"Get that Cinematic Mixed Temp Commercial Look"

I don't know about you guys, but I've noticed a shift that I'm seeing in a lot of modern commercials lately.
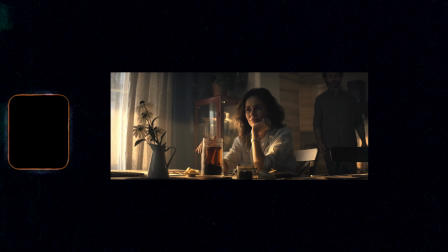Part of the shift that I'm seeing is cool interiors with warm slashes of light coming through the windows.
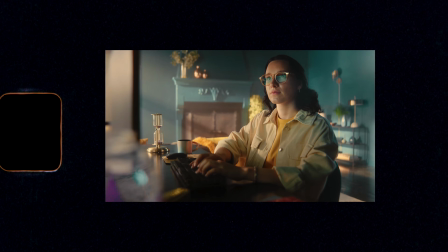It's sort of a heightened early morning look or a heightened afternoon look.
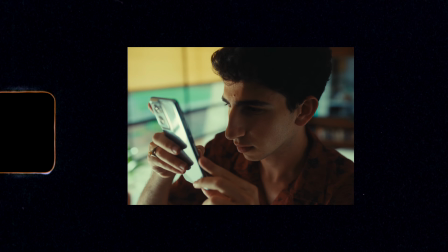And I really like this look, so I've always wanted to give it a try. So I figured, being the insane person that I am, I'm gonna put together a 30-second commercial, and I'm gonna do an in-depth breakdown of the lighting and how I did it.
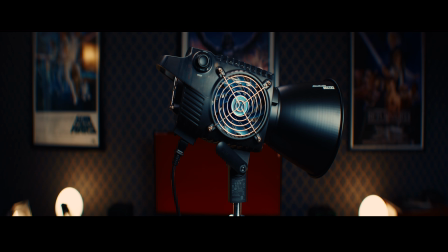This commercial was lit using primarily the new B500 light from Zhiyun, and so later in the video we're going to walk through the pros and cons of that light, and I'm going to give you a real quick review and rundown of my thoughts on the light. This video is sponsored by Motion Array, so without further ado, let's take a look at the commercial.
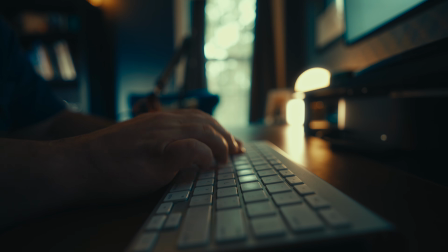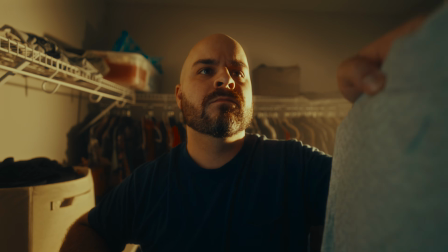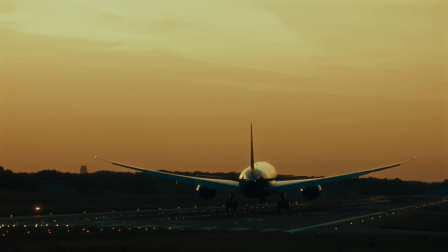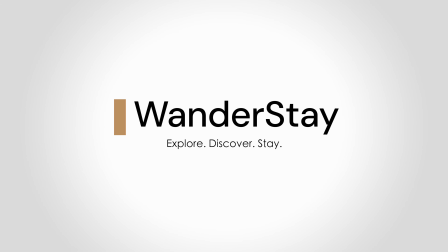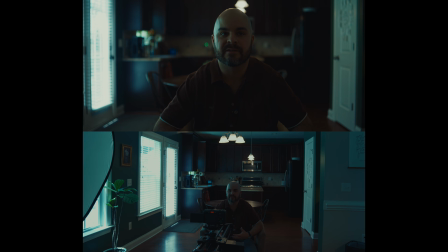So what I really want to capture here is what I think is sort of the modern 2024 commercial look. Obviously, this is not the look of every commercial across the board. I can't show you how I'm lighting the entire commercial because it would just take forever.
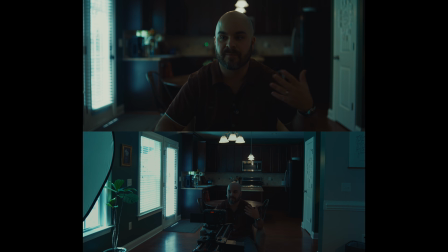But this video is going to be very informal. I'm going to walk you through my process, through my headspace, why I'm making certain decisions, what camera settings I'm using, etc. I have intentionally set up this room to have all the practical normal fixtures on.
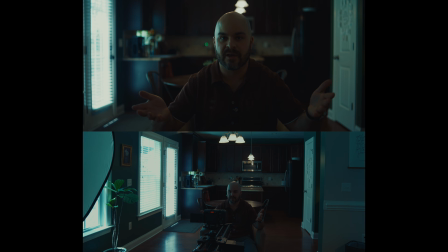Camera exposure, etc. is not set up, so let's dial that in. Okay, so first off, I like to set the general room tone, the general ambiance, and overall feel of the scene first. So I know I want a coolness to the shadows. I don't want pure black shadows here.
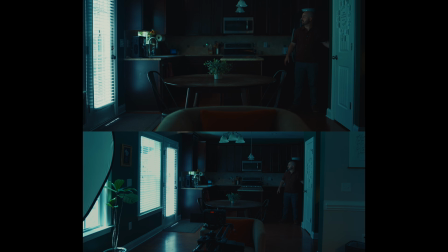So first off, I'm going to turn off these practical lights or set lights.
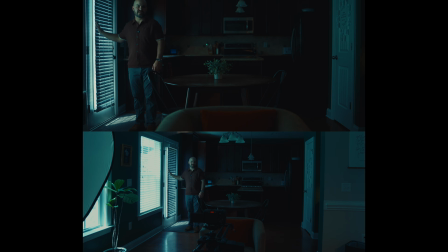I'm going to close this because I know that this is too bright in the camera, but I still do want a little bit of coolness coming through.
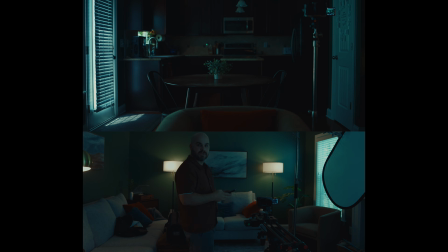So in the room, I actually have practical lights on. They're set to a warm white. They happen to be RGB lights. So I am gonna dial them in, not quite to just a straight up 5600 Kelvin,
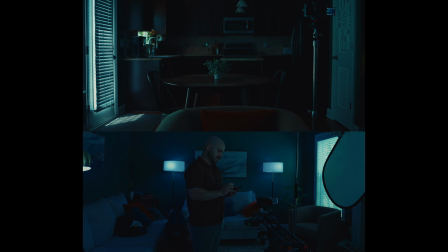but a slightly cool, almost tealy blue. And I'll show you what that looks like on my color wheel. So right about there.
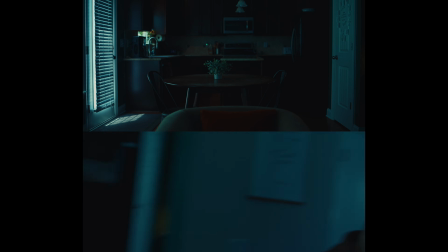Okay, and that again is just to make whatever fill is in this room to help supplement it and make it a little more blue.
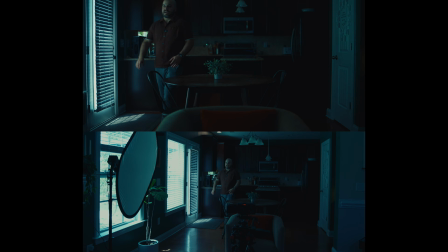Make the shadows bluer on this set. Next, I have the Zhiyun B500 right out this window. This is going to be my primary motivating key for when I'm sitting in the shot here.
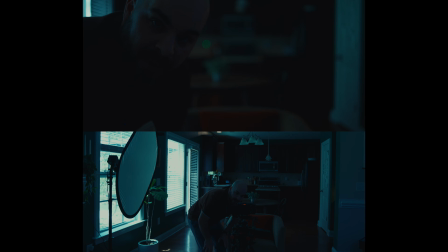So I'm going to go ahead and power that on. But before I do that, just so you're aware, my camera is set to 1/48 for shutter. It's f1.8 for iris, and it's ISO 800, and the white balance is 3800 Kelvin, and you're gonna see why in a second.
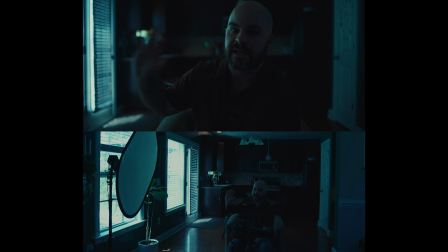Part of that is because I know that my daylight sources are gonna be 2700 Kelvin because I'm going for, like, again, warm morning shafts of light. So I want sort of a neutral white balance to keep the ambiance of the room cool, but keep those shafts warm.
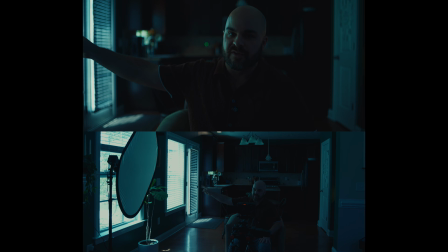So I'm gonna power on the Zhiyun B500, and that is at 2700 Kelvin. And I'm gonna power it to 100% because it has to compete with the sunlight that's already coming through.
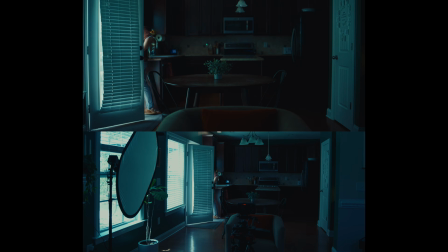It really has to overpower it as much as we can. So here I've got the Zhiyun B500.
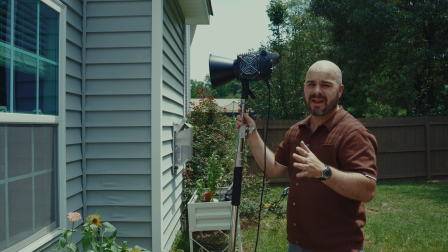This light is very, very bright. It also gets very, very hot.